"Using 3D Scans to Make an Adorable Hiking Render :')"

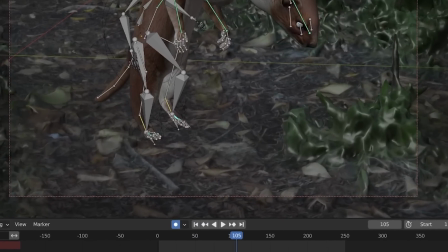Sometimes there are areas in the scan that you need to be higher fidelity than the rest of the scan, like the ground near the camera.
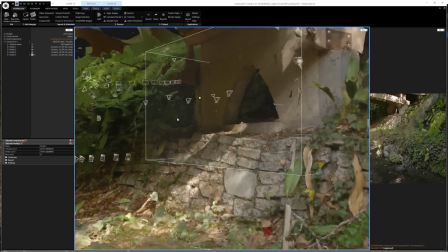You can either reprocess that specific part within Reality Capture to be higher quality,
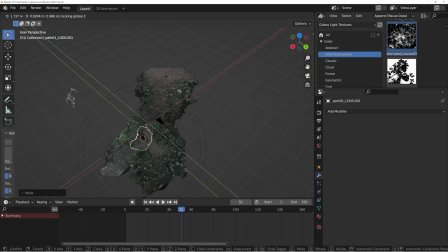or you can just grab a lot of the ground and scale it down so it looks like it has more detail than it actually does.
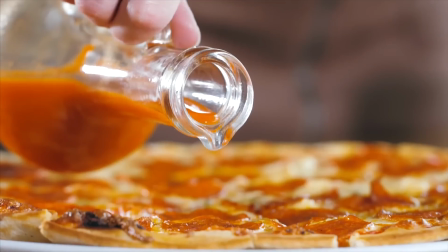Now that we have the scene looking good, it's time to add some sauce.
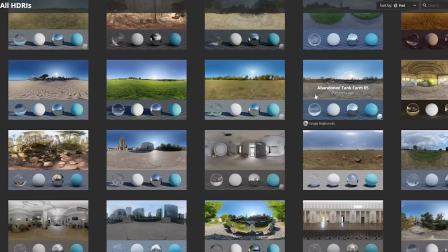The first layer of sauce is the HDR, the High Dynamic Range image, most likely from polyhaven.com/HDRIs.
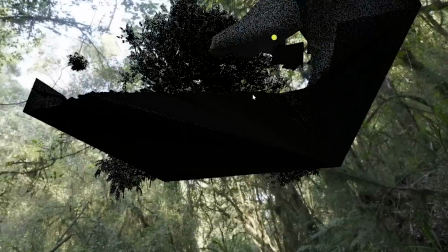This spherical image will light the scene with photos gathered from a variety of lighting conditions.
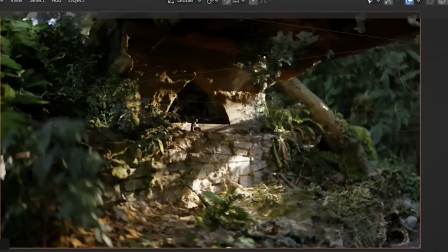Here you can see I have mossy forest lighting this scene. A nice trick to see if the composition of your image is working is make your computer screen black and white.
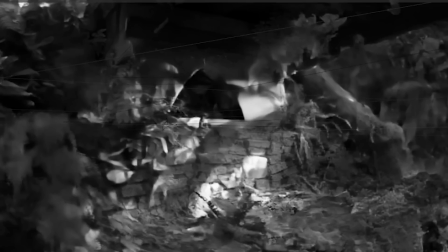Viewing just the luminance or the brightness of your image is usually a much more reliable way of finding out what is or isn't standing out in your image.
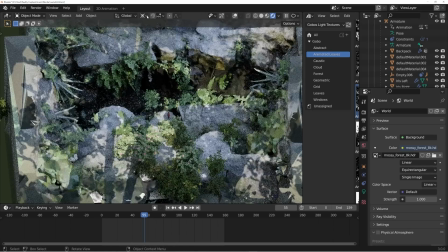If you want to make it look like there are a bunch of trees in front of the sun that's lighting your scene, you can use a thing called a Gobo instead of rendering all those trees.
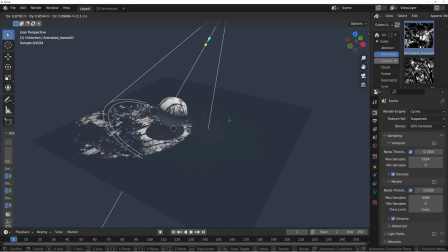A Gobo is a cutout that you put in front of your light to make it look like there's an object in front of it that isn't actually there.
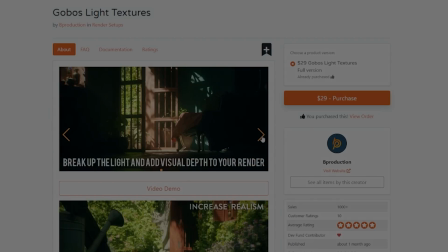I found a great plugin on the Blender market that has a bunch of leaves and things like that. The last piece of sauce that I like to add is making it feel like there's a person holding the camera of the render.
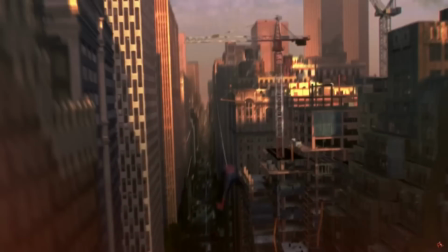A lot of the time, what gives away CGI is that the camera is acting outside of the rules of physics and is doing something that you wouldn't be able to do with a normal camera.
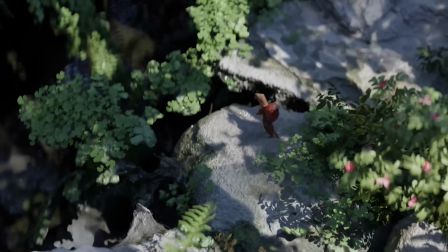So making it look like your shot is being taken from a helicopter or by a person holding a camera goes a long way in selling the effect.
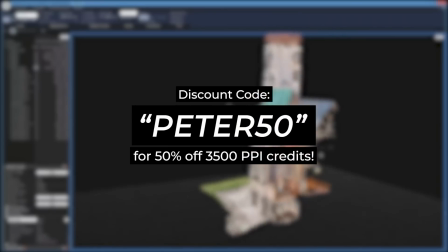If you want to try reality capture out for yourself, you can use the discount code PETER50 to get 50% off 3,500 PPI credits.
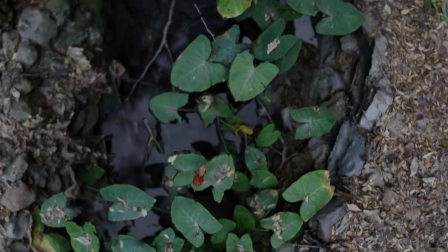And that's it. I hope you enjoyed this video. Let me know if you have any questions. And again, huge thank you to Capturing Reality for sponsoring this video.
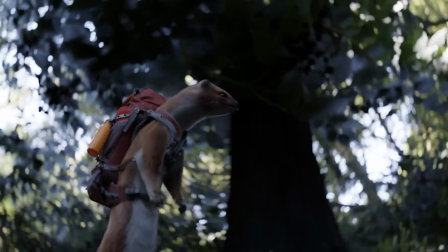I honestly use this software all the time. I highly recommend it. And I hope you have a good time using it because it's a lot of fun.
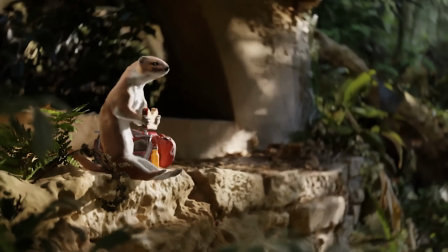All right, I'll see you around. Have a good day.